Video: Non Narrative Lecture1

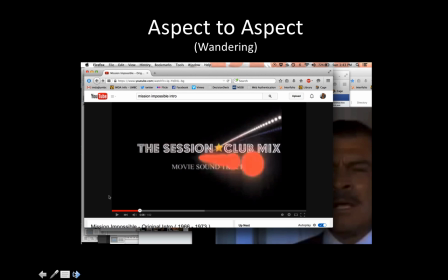575s
You'll see zooming in and then zooming out, and then every image will have an action, and then all of a sudden there'll be a still stark image as a kind of pause, and then you'll move around the rule of thirds again.
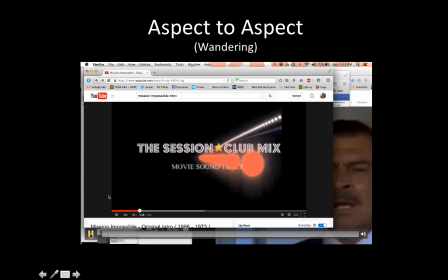591s
So let's have a listen for Mission Impossible.
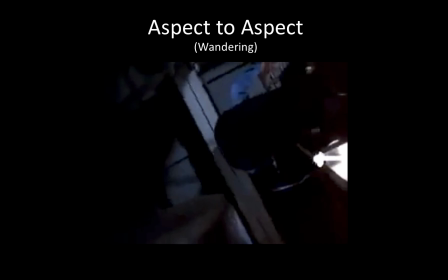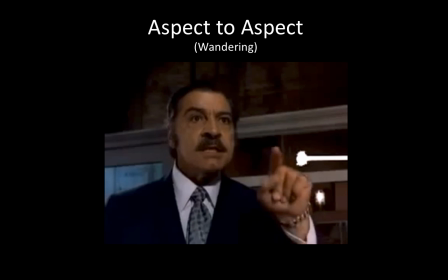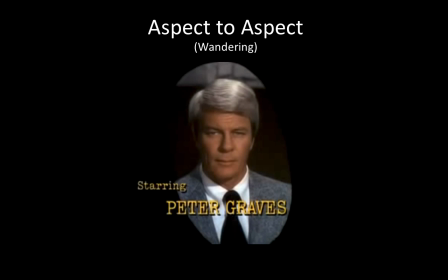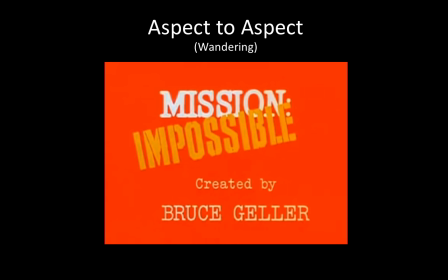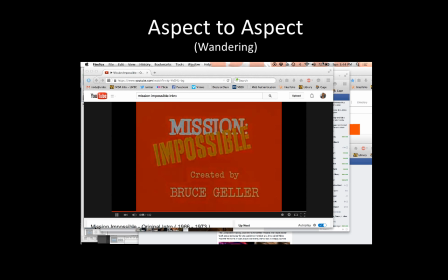645s
Okay, some other compositional things that were going on in that is the graphics, right? So you have this horizontal line, this burning line that sort of holds all this diversity together, and there are moments of fire where the composition kind of comes together.
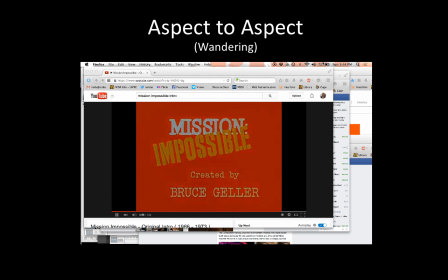661s
But also you get that dynamic diagonal to really, once the pattern becomes predictable and there's not much more that they can do with that rhythm, you have that dynamic diagonal coming in of the typography.
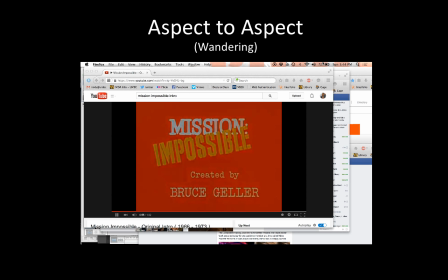677s
Notice how the typography matches the content of the typewriter, when police take records, and the type negative space of the O becomes the cropping form where we see the different characters.
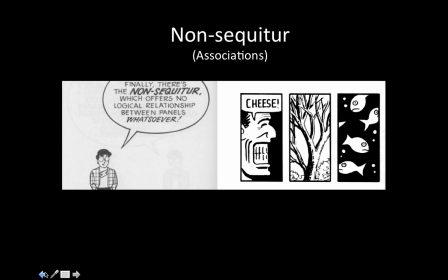694s
And then I think it goes to a V as well. Okay, so what we're going to do is we're going to stop, take a pause there, and then I'm going to talk about some non sequitur examples and before we move into match cut.